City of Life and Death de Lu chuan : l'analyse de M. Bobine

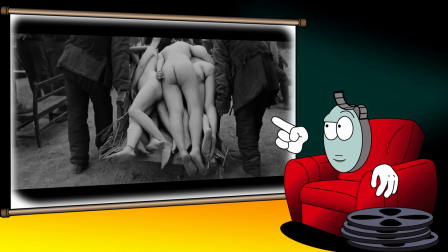(12:44)
Dans le même genre, cette simple charrette remplie de cadavres nous fait comprendre en un instant le triste sort qui attendait les femmes enrôlées de force dans les bordels japonais.
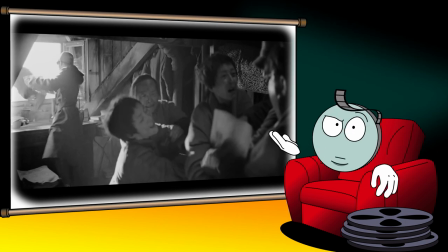(12:53)
Ce traitement particulier de la violence est de nouveau de mise lors de ce meurtre d'enfant, où l'utilisation du hors-champ rend le geste du soldat encore plus glaçant et incompréhensible.
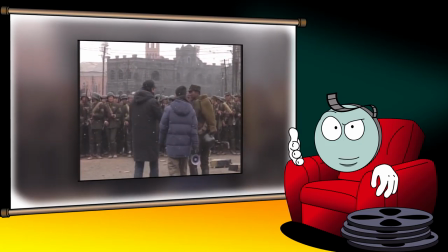(13:02)
Toujours dans la même idée, on notera que Lu Chuan zappe complètement le carton informatif qui clôt généralement les films historiques.
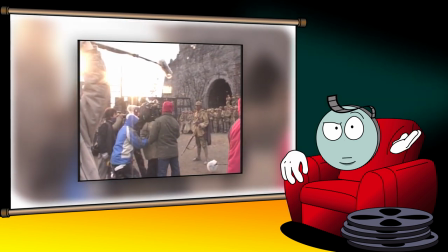(13:08)
En ne rappelant pas les chiffres ahurissants du viol de Nankin, il évite à la fois de relancer une énième polémique entre la Chine et le Japon,
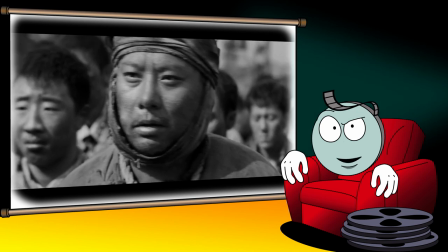(13:14)
mais aussi de transformer son film en austère monument aux morts. En vrai cinéaste, c'est par sa mise en scène qu'il va rendre hommage aux innombrables victimes des troupes japonaises,
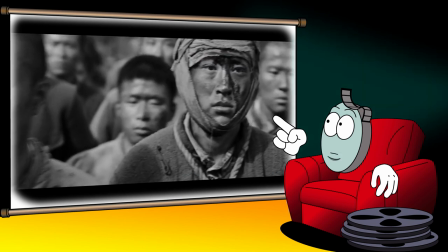(13:23)
en multipliant notamment les gros plans sur les visages des prisonniers et des civils chinois.
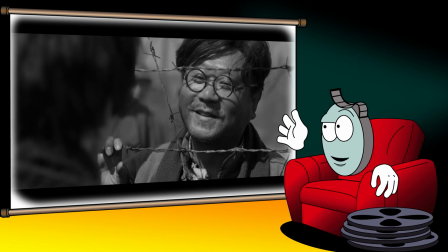(13:27)
Ce travail esthétique trouve son point d'orgue avec ce plan saisissant qui aurait sûrement beaucoup plu à Jacques Rivette.
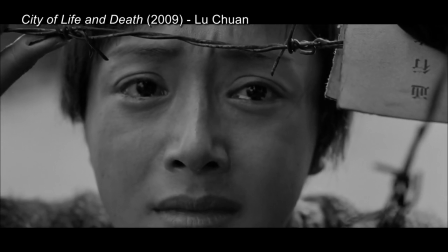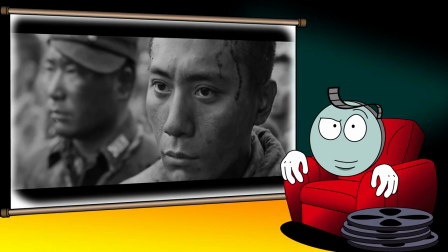(13:40)
Si Lu Chuan ménage plutôt le public japonais, bah on peut pas dire qu'il prenne des gants avec ses compatriotes. Et c'est là que la comparaison avec un lion ou un tigre prend tout son sens.
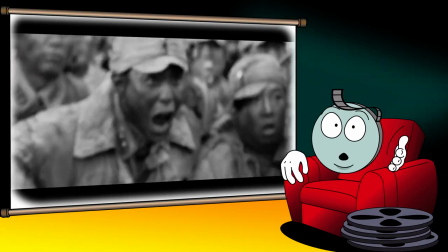(13:48)
Il ne faut pas attendre bien longtemps pour comprendre que City of Life and Death n'a rien d'un film à la gloire de la résistance chinoise.
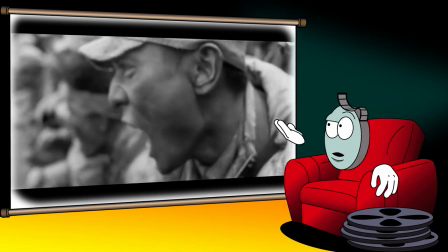(13:54)
En effet, la toute première confrontation à l'écran n'inclut pas des troupes japonaises.
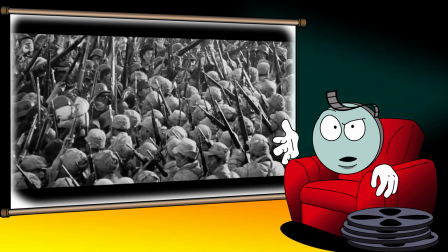(13:59)
Elle montre des soldats de l'armée de Chiang Kai-shek tentant de fuir la ville et d'autres s'efforçant de les en empêcher sans succès.
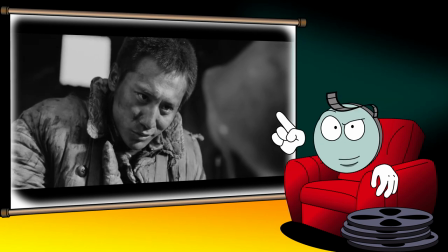(14:05)
Passé cette première note d'intention, Lu Chuan introduit le fameux soldat qui devait être initialement au cœur du récit.
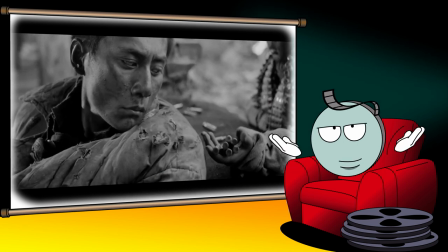(14:10)
Courageux, mutique et fin tireur, le personnage semble avoir tous les atours du héros estampillé parti communiste chinois.
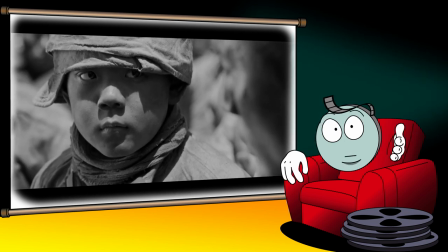(14:16)
Sauf que le réalisateur va nous prendre par surprise en montrant la reddition volontaire du militaire. Puis en le faisant tomber sous les balles japonaises avant la fin de la première heure. Et ouais, comme Janet Leigh dans Psychose ou Steven Seagal dans Ultime Décision. Le message de Lu Chuan est clair. Il n'est pas là pour réécrire l'histoire ni pour édifier le peuple avec des figures héroïques. Ce qui l'intéresse, c'est la vérité historique et surtout la vérité humaine. This movie is not a movie to create some superstar, superhero. It's a movie for the audience to understand what the truth of war, what the truth of a massacre. So we cannot tell a big fucking lie to the audience, you know. I cannot do that, you know. Bien décidé à mettre à l'épreuve les réflexes conditionnés de son audience, Lu Chuan présente les soldats japonais sous un jour résolument inédit.
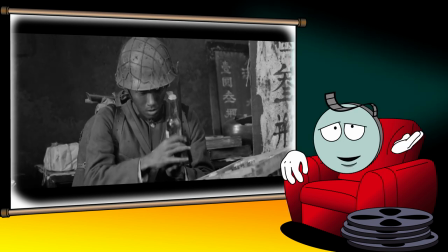(15:11)
Loin de l'image de démons qu'ils se trimballent depuis un demi-siècle dans le cinéma chinois, ils sont dépeints au début du film,
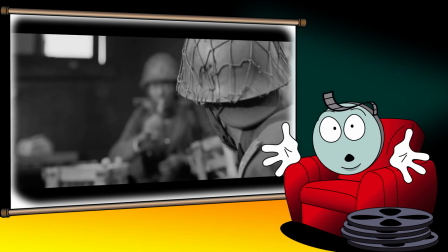(15:16)
bah un peu comme les réfugiés chinois en fait, c'est-à-dire livrés à eux-mêmes et morts de trouille.
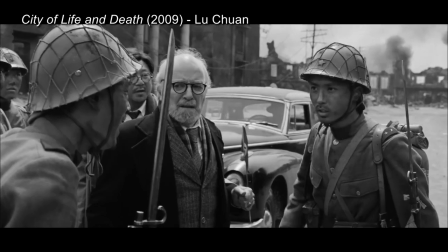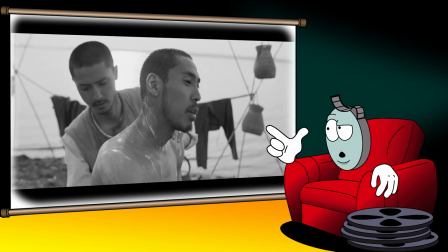(15:27)
Après la chute de la ville, entre deux expéditions punitives dans la zone de sécurité, on les retrouve régulièrement dans des scènes triviales où ils plaisantent, se lavent, parlent de cul, bah bref, comme vous et moi quoi.
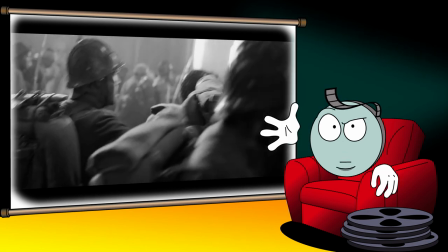(15:36)
Ainsi, lors d'une intervention dans une église, le cinéaste prend bien soin de montrer que c'est la peur de résistants cachés au sein de la population qui est à l'origine des premiers massacres de civils.
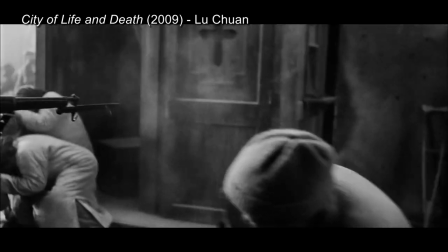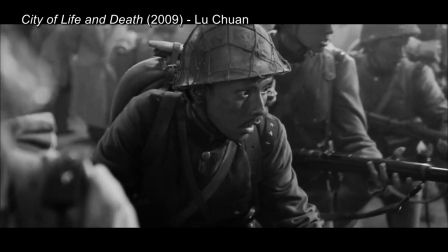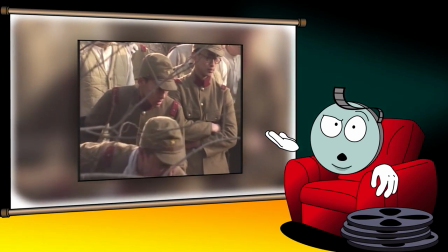(15:57)
Avant de se lancer dans le cinéma, Lu Chuan a passé 7 années au sein d'une académie militaire.
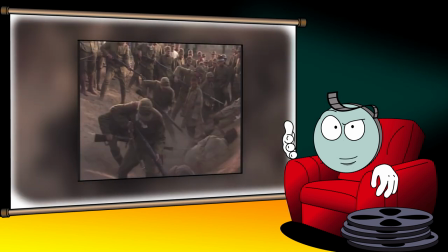(16:01)
Voilà qui pourrait suffire à expliquer à la fois la réussite des scènes de combat et le traitement réaliste des soldats japonais.
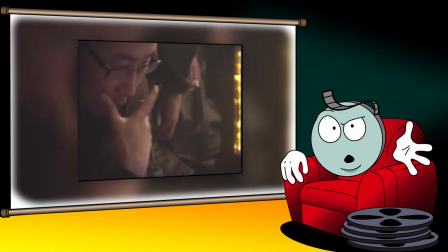(16:07)
Mais le véritable déclic a eu lieu en fait pendant la préparation du film,
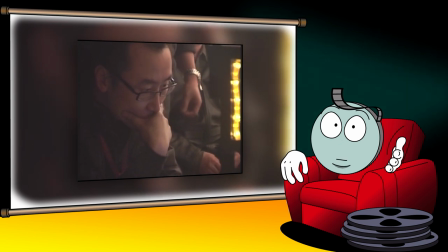(16:11)
quand le cinéaste a découvert chez un collectionneur chinois le journal intime d'un bidasse nippon ayant servi à Nankin.
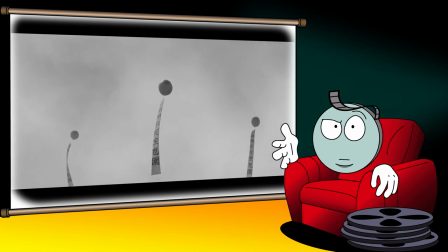(16:17)
Bouleversé par sa lecture, le cinéaste s'est empressé de retoucher son scénario pour propulser au premier plan du récit un personnage de sous-officier qu'il présente comme un type bien. Eh ben ça a l'air de rien comme ça, mais on parle de la Chine là. Il faut savoir qu'en 2000,
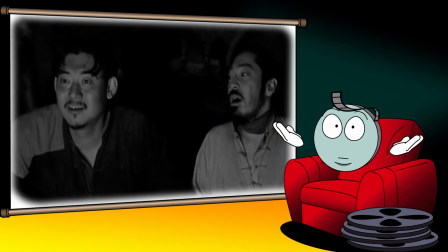(16:30)
le film Les démons à ma porte avait été interdit d'exploitation sur tout le territoire pour avoir osé montrer un soldat nippon se comportant de façon amicale avec des villageois chinois.
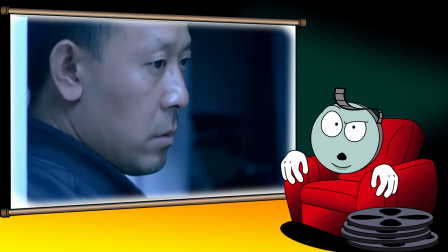(16:38)
Un fait que Lu Chuan ne peut ignorer puisque le réalisateur du film, Jiang Wen, n'est autre que le comédien principal de son premier long métrage, Missing Gun.